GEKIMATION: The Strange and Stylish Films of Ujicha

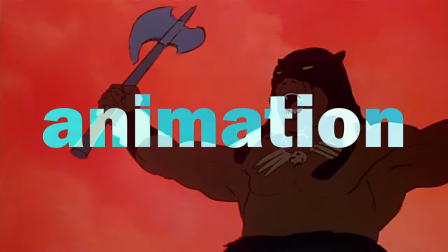0:02 Animation covers a wide range of styles and techniques. From rotoscoping, stop motion, claymation, there's so much variety in the medium.
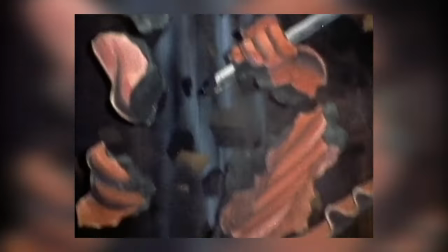0:11 But today we are going to look at one of the least used but most interesting techniques that animation has to offer.
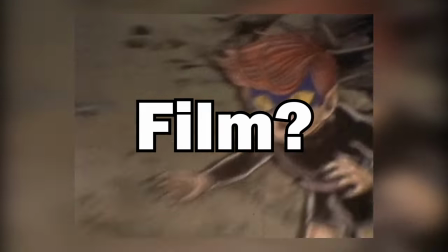0:18 Or maybe it's considered film. Or maybe it's considered puppetry.
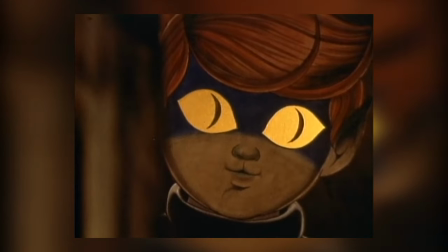0:23 Regardless, we are examining its roots, creation, and most importantly, its future.
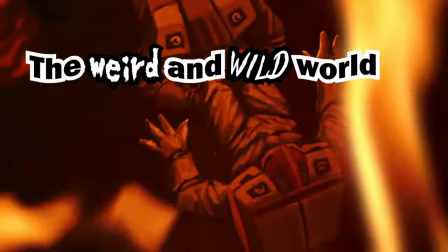0:29 This is the weird and wild world of GEKIMATION.
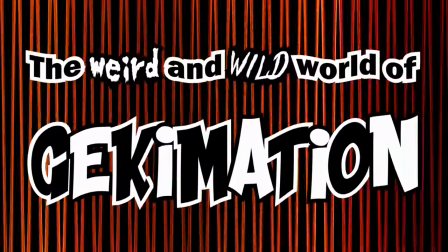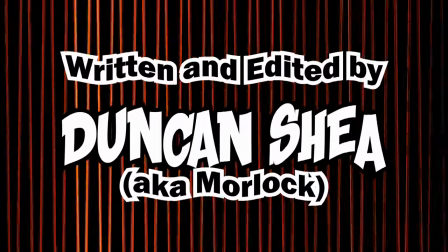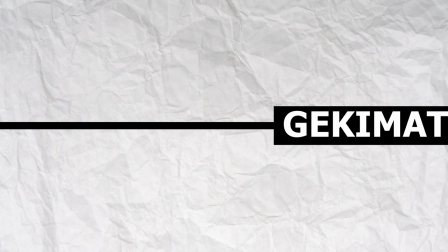0:46 Before we can talk about GEKIMATION, we'll have to look even further back to a completely different art form, Kamishibai.
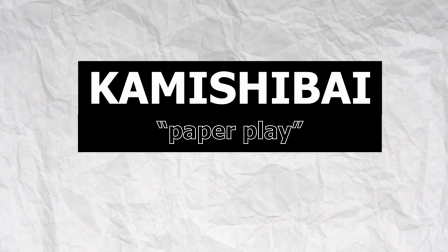0:54 Kamishibai, literally paper play, is an old style of Japanese theater.
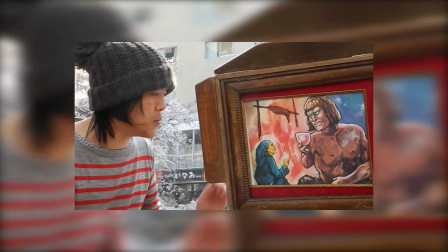0:59 It combines a single-person performance with detailed and elaborate paintings.
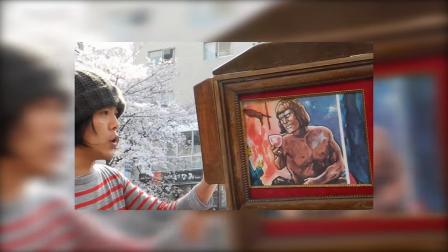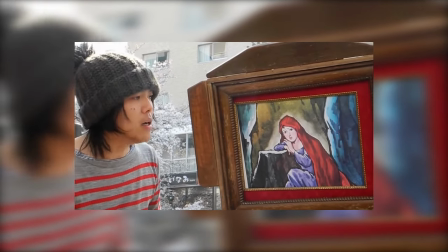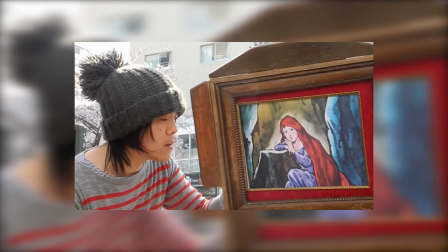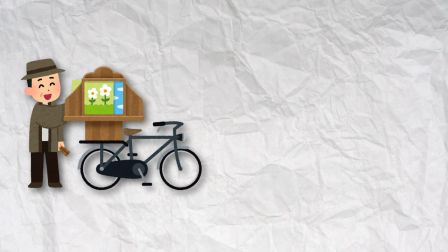1:21 While the exact start of Kamishibai has been lost to the ages, it rose in popularity in 1930s Tokyo.
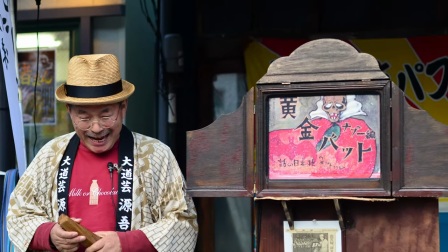1:28 Performers would narrate stories depicted by a series of paintings. This was essentially the anime of its day.
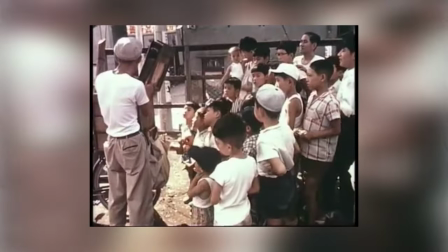1:36 The medium would only gain in popularity after World War II. People, especially children, were seeking a form of cheap escapism.
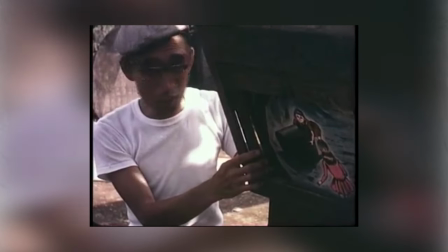1:45 Kamishibai performers were more than happy to provide the entertainment, so long as kids kept buying sweets from them.
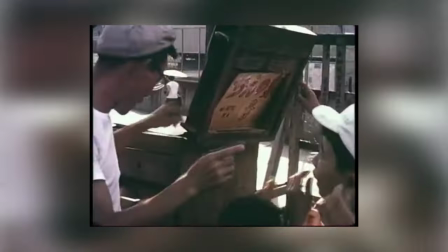1:52 You see, the performance itself was free, funded entirely by selling snacks before and after.
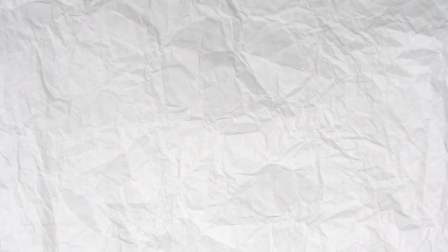1:58 Basically, like a movie theater without tickets. The revenue would be used to commission and rent paintings from new artists.
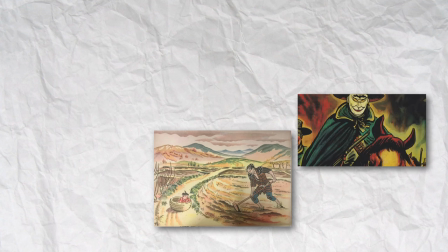2:06 These artists would be asked to draw popular themes and stories,
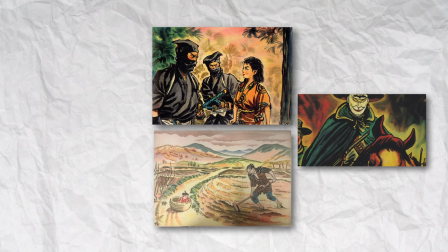2:10 meaning that despite being a medium built around the high art of painting,
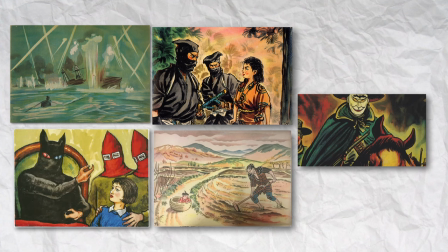2:15 Kamishibai stories were often pulpy and crowd-pleasing.
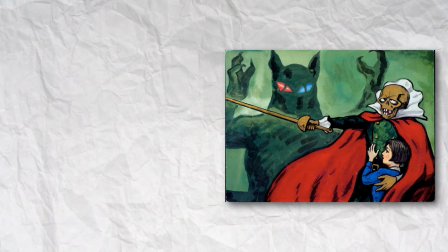2:19 In fact, one of Japan's first superheroes, Ogon Bat, made his first appearance in Kamishibai plays.
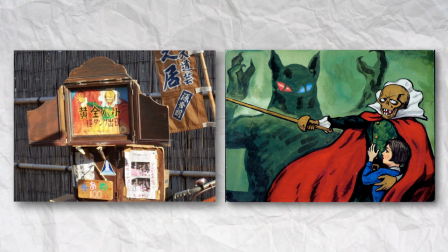2:25 But stories weren't limited just to action and superheroics either.
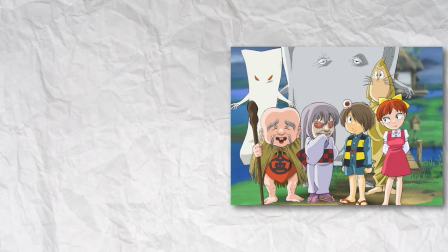2:29 The basis for Gegege no Kitaro was originally a Kamishibai play,
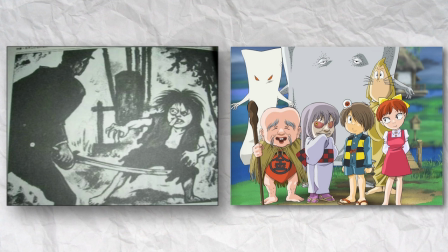2:35 starring a much more monstrous-looking version of everyone's favorite cute yokai boy.
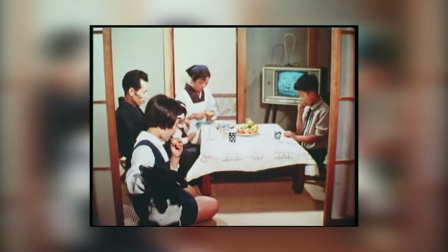2:41 But the story of Kamishibai does not have a happy ending.
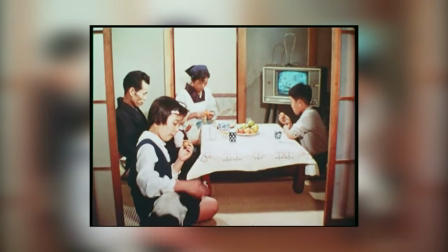2:45 The art form fell into decline, unsurprisingly, as television became more widespread across Japan.
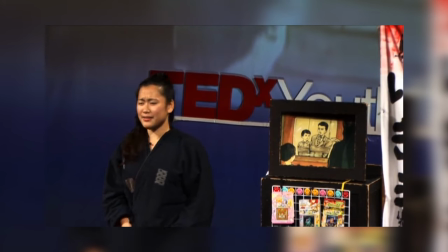2:51 It still exists, mainly as a novelty to harken back to older and simpler styles of storytelling.
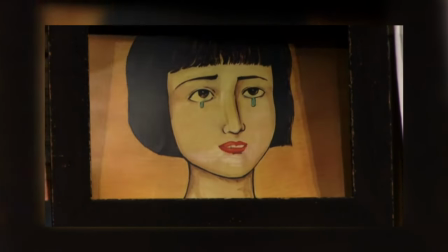2:59 But more importantly, it would inspire later works, and lead to the creation of an entirely new art form.
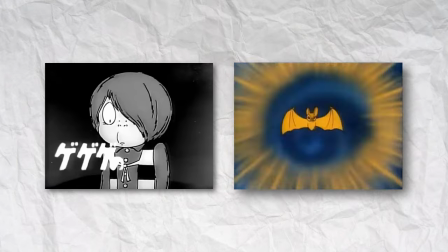3:09 While characters like Ogon Bat and Kitaro would continue to gain popularity in new mediums,
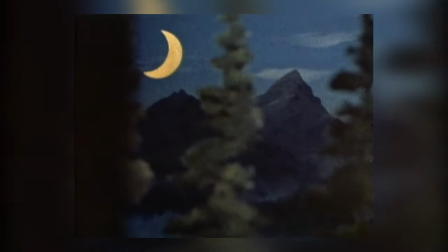3:14 the paper play would resurface in a very unusual way.
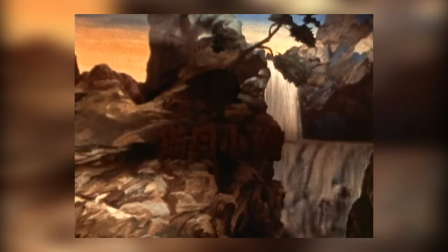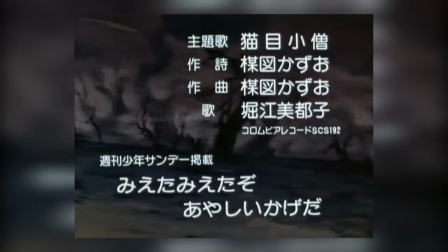3:24 Instead of using traditional animation, the
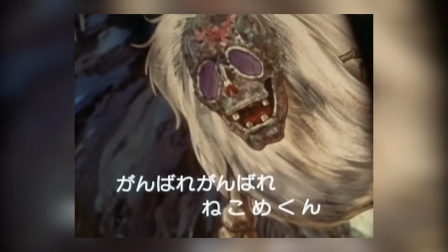3:28 1976 adaptation of Kazuo Umezu's Cat-Eyed Boy used a number of paper cutouts to tell its dark tales.
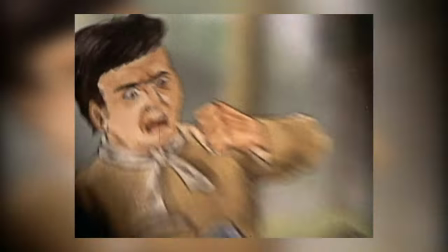3:36 This would be what we know today as GEKIMATION. GEKIMATION differs from Kamishibai in some pretty significant ways.
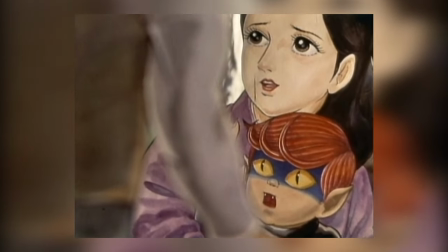3:44 Instead of using still paintings, GEKIMATION uses multiple paper cutouts, layered onto each other to create a sense of depth.
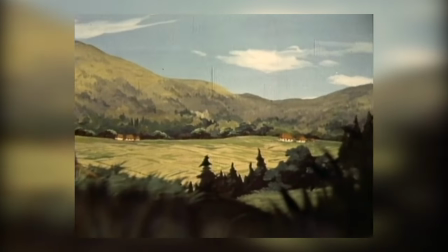3:51 The result is uncanny, to say the least. Things move with a certain stiffness and have this tactile feel to them.
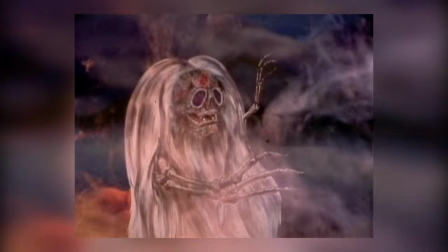4:00 The result is perfect for the dark and twisted tales found in Cat-Eyed Boy.